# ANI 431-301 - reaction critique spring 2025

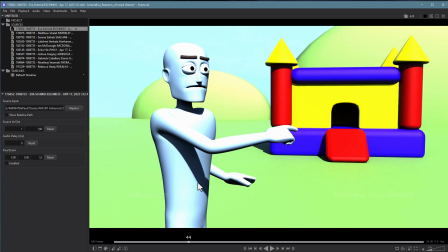(53:40)
Again, usually the dominant arm, probably right-handed, to start going first,
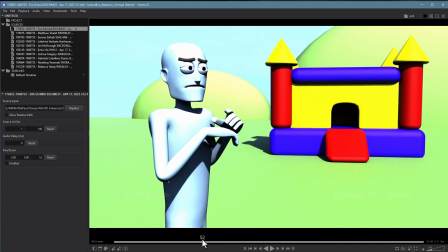(53:45)
and then have this hand come in afterwards, which would make more sense anyway, because they're kind of like going on a collision course right here. I do like the overlap in the head and then the fingers afterwards. That part's good, but the main movement is this arm movement, and it feels really stiff in that regard because of the lack of overlap there.
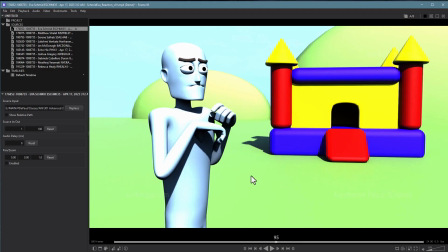(54:04)
Here too, like just looking at the arm, there's no overlap on the wrist.
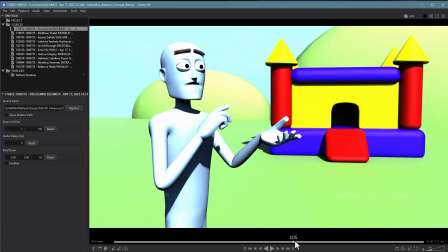(54:09)
It just sort of comes out and drops down. This should probably be a spline tangent right here instead of a flat tangent. You don't want it to come to a stop and then settle. Again, both arms unfurl at exactly the same time and then settle at exactly the same time.
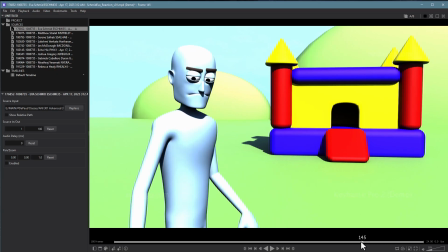(54:27)
Your overlap tends to be, well, no, you just don't have much. So here, like as he turns, there's no delay in the head,
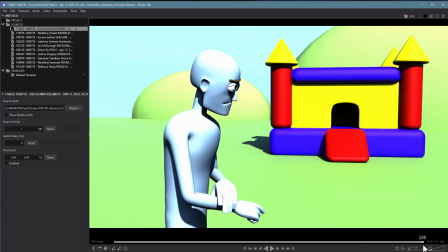(54:39)
or the head isn't leading the action. When it gets over here, the head and the body stop at exactly the same time.
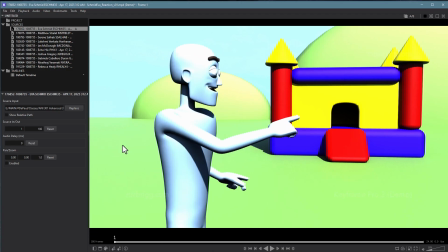(54:45)
So this is just basic mechanical stuff. You're doing all the hard work with setting it up, but then the finishing work of softening these things and getting that overlap is just not there. If you're confused on how to achieve that, come see me. I'm happy to walk you through it.
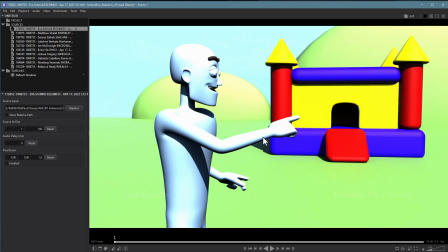(55:00)
It's not hard, but it basically comes down to there's not a lot of in-betweening happening here is what it feels like,
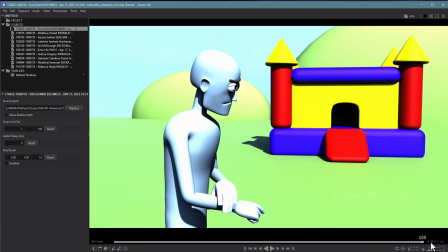(55:05)
since the overlap is the most important part of the in-betweening process. So again, really fun shot, but the mechanics aren't quite up to snuff.
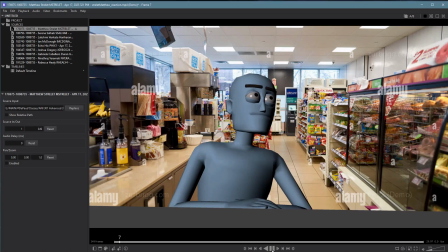(55:16)
Hey Matt, you're up next.
Let's take a look. Yeah, I'm 30 years older than you are. Had my back broke once and my hip twice. And on my worst day, I could beat the hell out of you.
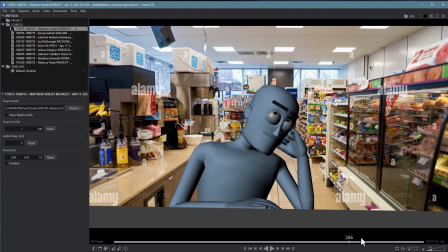(55:30)
All right. Yeah. So, I admit I'm struggling just a little bit with the context of the situation. I don't quite know. Obviously, we're in a convenience store, so that works out fine, and it actually feels good relative to the camera.
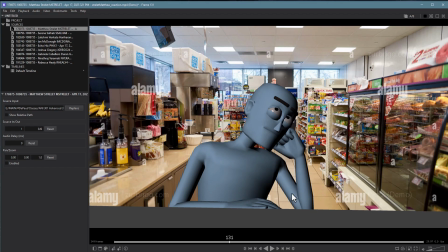(55:50)
I just don't know where this character is. So, based upon what I'm seeing here, they're not the cashier, because the cashier would not be stationed in the middle of this space.
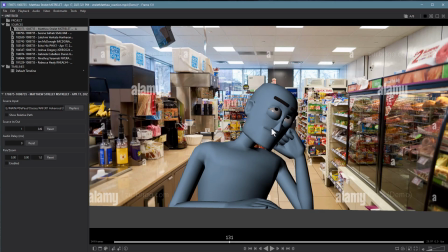(56:06)
And typically, like this pose, this person's like bored and done with listening to whoever's talking. But then why are they, it looks like they're kind of just like chilling in the middle of a convenience store.
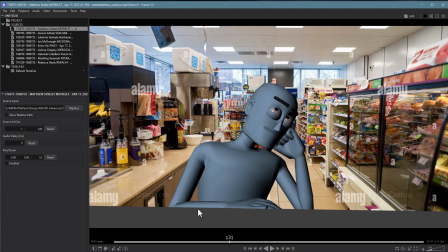(56:22)
This feels like more like a pose I'd see at a bar, hanging out at the bar. So I'm just a little bit lost there. I'm sure you could give me an explanation, but you shouldn't have to. I should just be able to look at it and immediately understand it. Otherwise, your audience is going to be just as confused as I am in that regard.
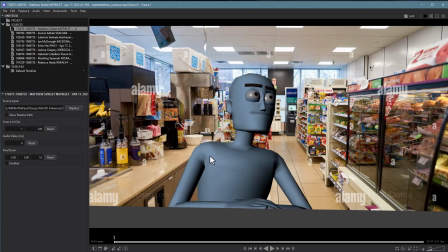(56:37)
I think the sort of dismissive nature of the character works out pretty well with this speech. A lot of people took that approach, and I think it does work. That being said, and you're doing actually a pretty good job of keeping the character alive while he's not doing very much.
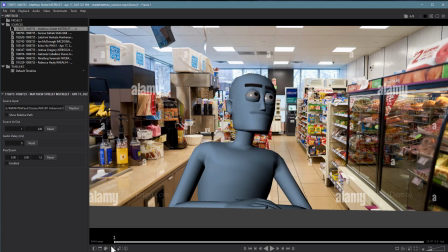(56:57)
That being said, it's not that exciting to watch, just because as a shot, there's not much happening here. Once you've chosen to have a character who's dismissive, you have to find something to keep it interesting.
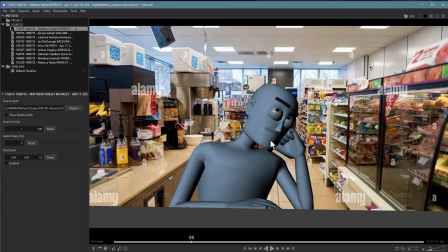(57:12) Yeah, I'm 30 years older than you are.
So that's probably the most interesting thing that happens, is him like getting a little bit more bored. Which, by the way, I'd like to see that change in his face too. It's just all in the pose, which is critical, but it needs to show in the face too. So does he roll his eyes here? And
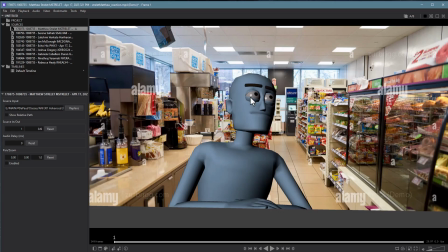(57:32)
Yeah. it'd probably be even stronger if ultimately he didn't start out like looking up at nothing and being dismissive. If he started looking at the person who's talking to establish where they are, and then look up, would be a lot stronger. And then would be even stronger by getting even more bored.